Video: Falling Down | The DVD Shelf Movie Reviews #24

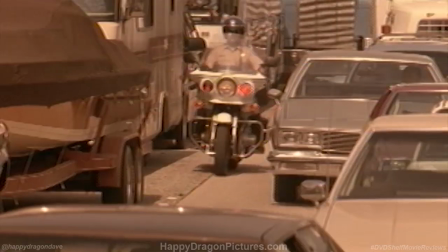There's a raw nature to the city in this movie that I think is only enhanced by the cinematography,
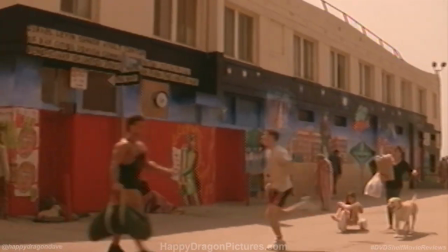which uses a very warm color palette to emulate the look of a truly hot and sticky day.
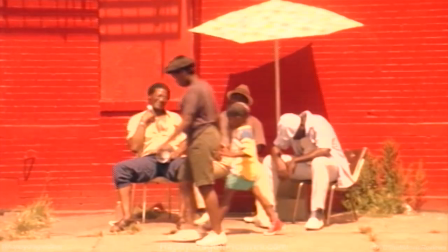Not unlike how Do the Right Things extremely saturated photography shoves the scorching inner city heat right in your face.
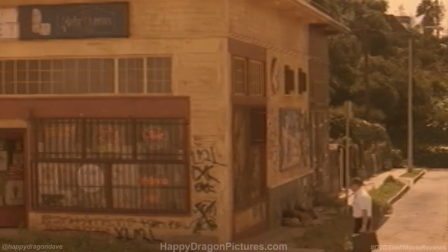The almost run-down look of the city, as authentic as it may be,
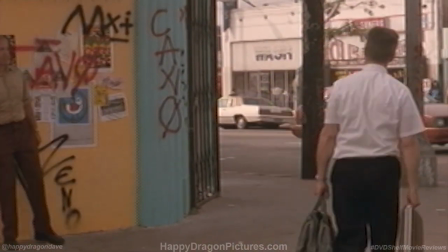is such an important aspect because of how it visually represents the social and economic
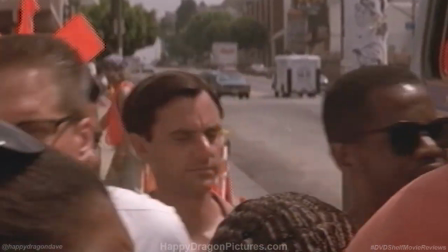deterioration that continuously infuriates Michael Douglas's Bill Foster character,
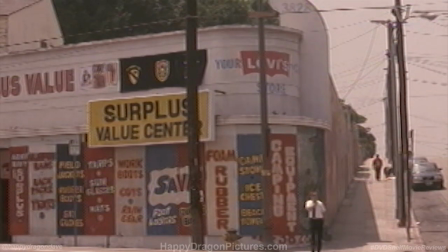and it almost seems by design that the city's decaying look mirrors Foster's crumbling state of mind.
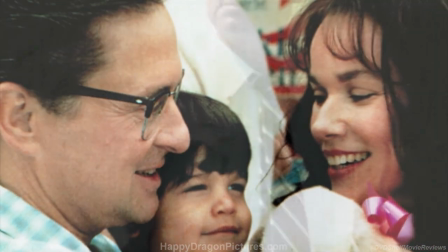Up until recently, Bill Foster was your typical family man and a highly educated white-collar weapons engineer for a local defense plant,
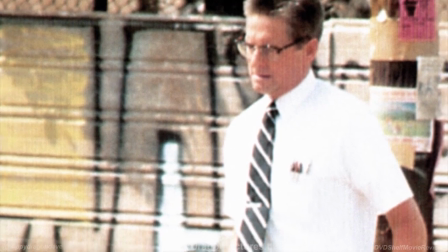but due to post-Cold War downsizing, Foster was suddenly laid off.
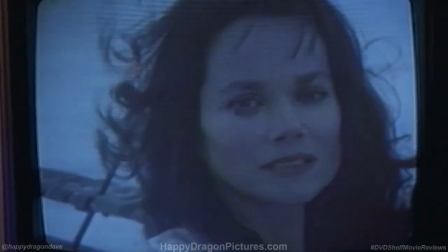In some clips of his old home movies, we catch brief glimpses of his white-hot temper, which contributed to his wife divorcing him, throwing him out of the house, and filing a restraining order.
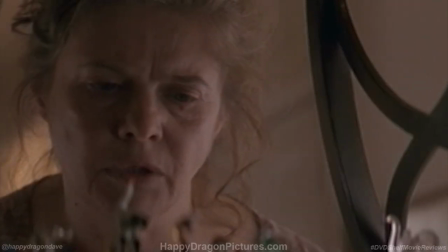By now, his mental capacity had reached its breaking point, where even his own mother, whom he's been currently living with, is terrified by his unpredictable behavior.
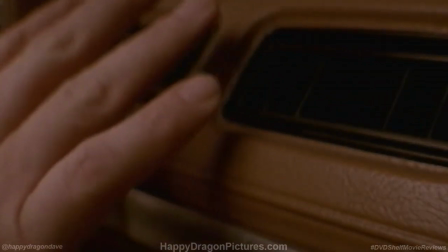However, at the very start of the film, we know nothing about his character.
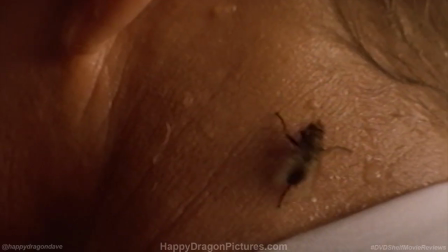All we know is that this guy is stuck in an endless traffic jam on an exceptionally hot day with no working air conditioning, which is a pet peeve for many of us.
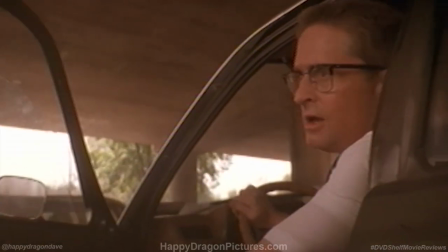So what does he do? He lives out a fantasy I think a lot of us have had in this situation.
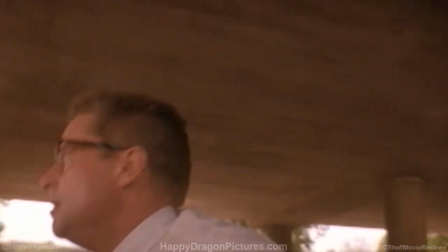He simply abandons his car with no regard for the possible legal ramifications, and just walks away.
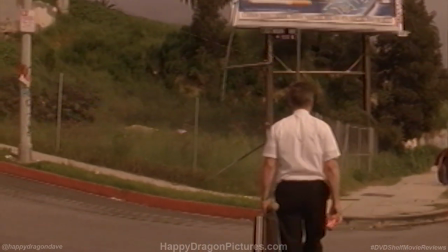He then sets off on a 20-mile journey across the gritty LA landscape,
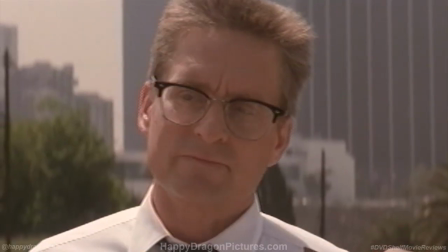occasionally mentioning along the way that he's just trying to get home, which we soon learn means that he's walking to his old house for his daughter's birthday party,
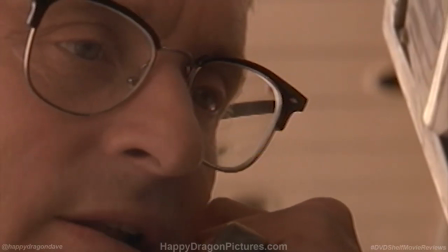and due to the periodic harassing phone calls he makes to his wife, were led to assume the worst for his family.
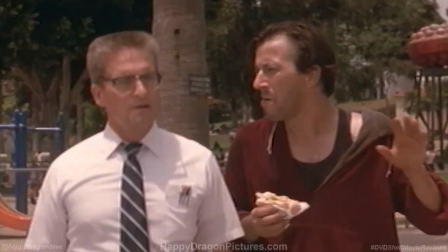What follows is an almost episodic series of little adventures where we see Foster interacting with random citizens of differing ethnicities and walks of life and
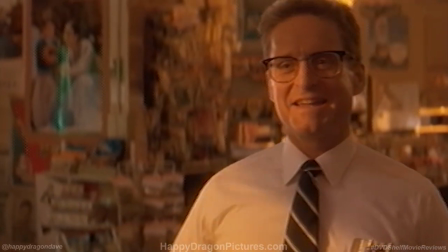through these encounters we start to realize that this man is a bit unbalanced
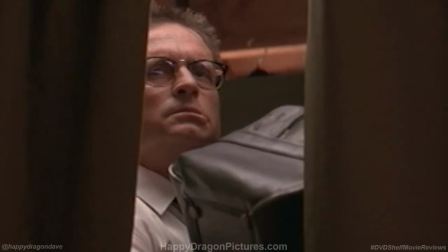yet still compelling to watch Foster is a man who was clearly shaped by the
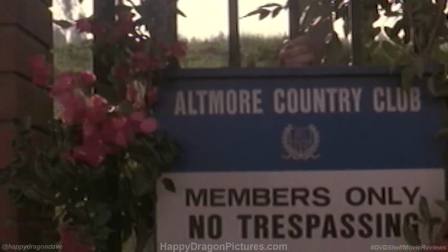world that surrounds him and after spending most of his life knowing the rules he's grown tired of playing by them this is my golf course
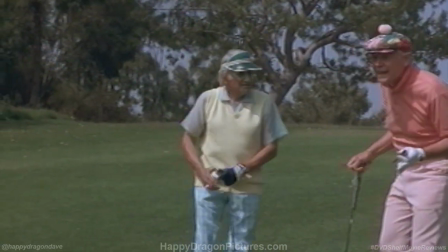if I want to play here I will play if he gets hit with my tight list that's his fucking problem don't yell at me I'm just here We're
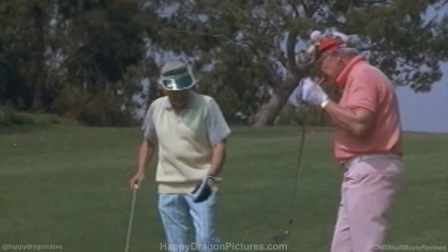playing with you, that's the boy, you want to get him? Fon!
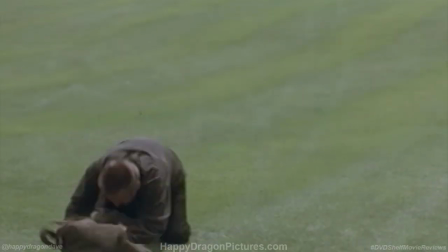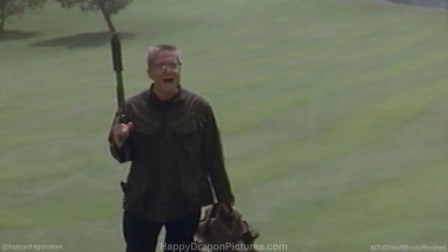Fon!
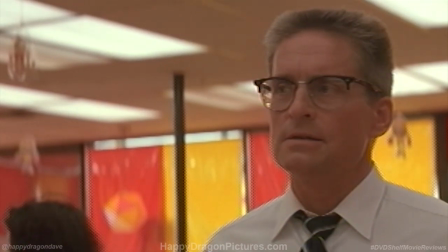Foster is insanely fascinating to watch because just when you think you might have his character pegged, the story veers off in a completely different direction.
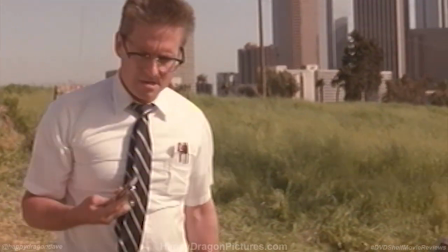It's a fiercely calculating character study that takes its time in peeling back all the layers of Foster's backstory,
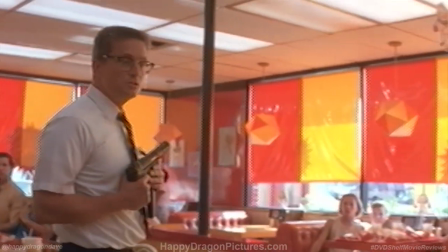motivations, and emotions, and you almost feel manipulated into wondering whether or not Foster's actions are,
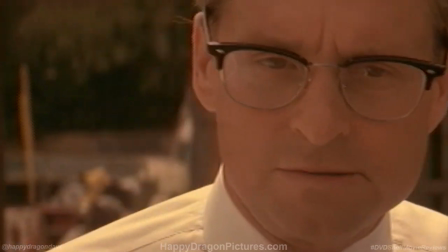at times, justifiable. From the beginning, Foster isn't just some one-note psychopath, but instead a kind of relatable character who observes,
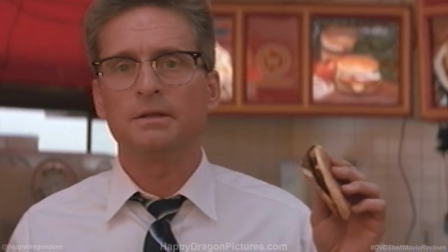ponders, and complains about the little things that tend to irk all of us from time to time. And in doing so, he ends up making some pretty good points.
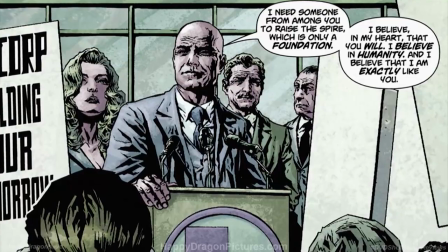It's like the classic comic book idea, where the supervillain truly believes he's doing the right thing, but I think simply labeling Foster the villain is missing the point.
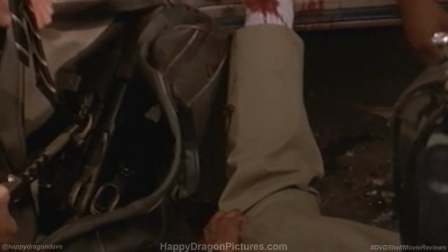Thankfully, the film doesn't become some sort of propaganda by making his motivations politically driven,
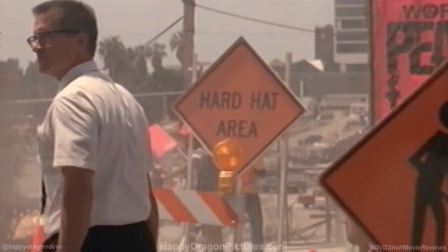which is refreshing considering how obsessed the United States can be with trying to shoehorn every little belief or opinion into the confines of one party or the other.
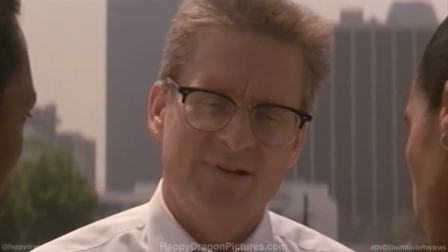It's more like Foster is seeing things a bit too clearly in a world he feels has gone mad, which is what makes him worth rooting for at times.
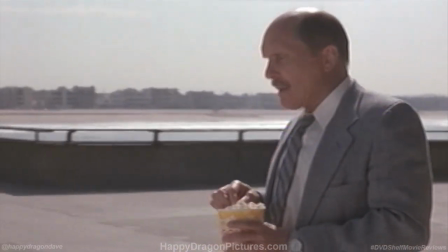But ultimately, the movie doesn't completely condone his actions, and by the end of the picture, there's one simple line he says that pretty much sums everything up.
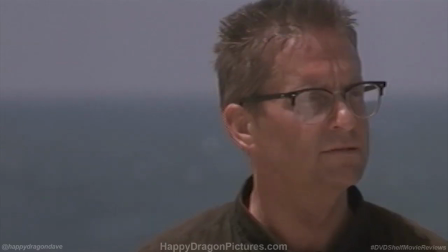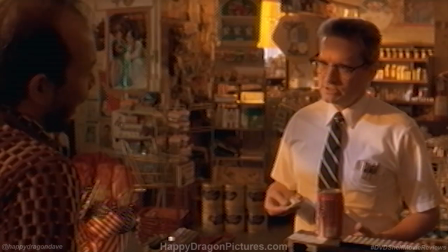The scenes in Falling Down that always stood out to me would be when Foster takes a time out to monologue about some of life's hypocrisies and frustrations,
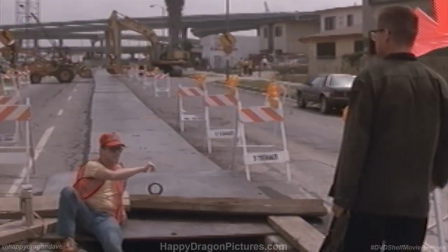giving the film an occasional injection of dark humor.
What are you doing to the street?
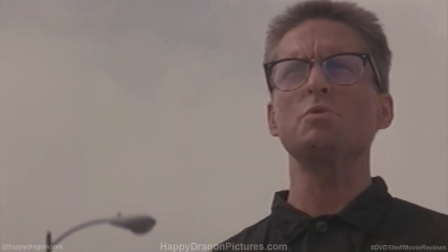We're fixing it! What the hell does it look like? Two days ago it was fine. You're telling me the street fell apart in two days?
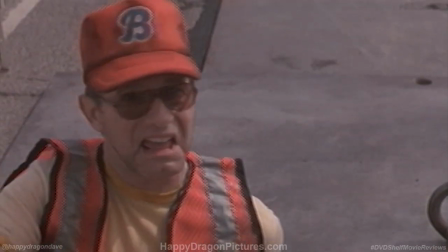Well I guess so. Hold?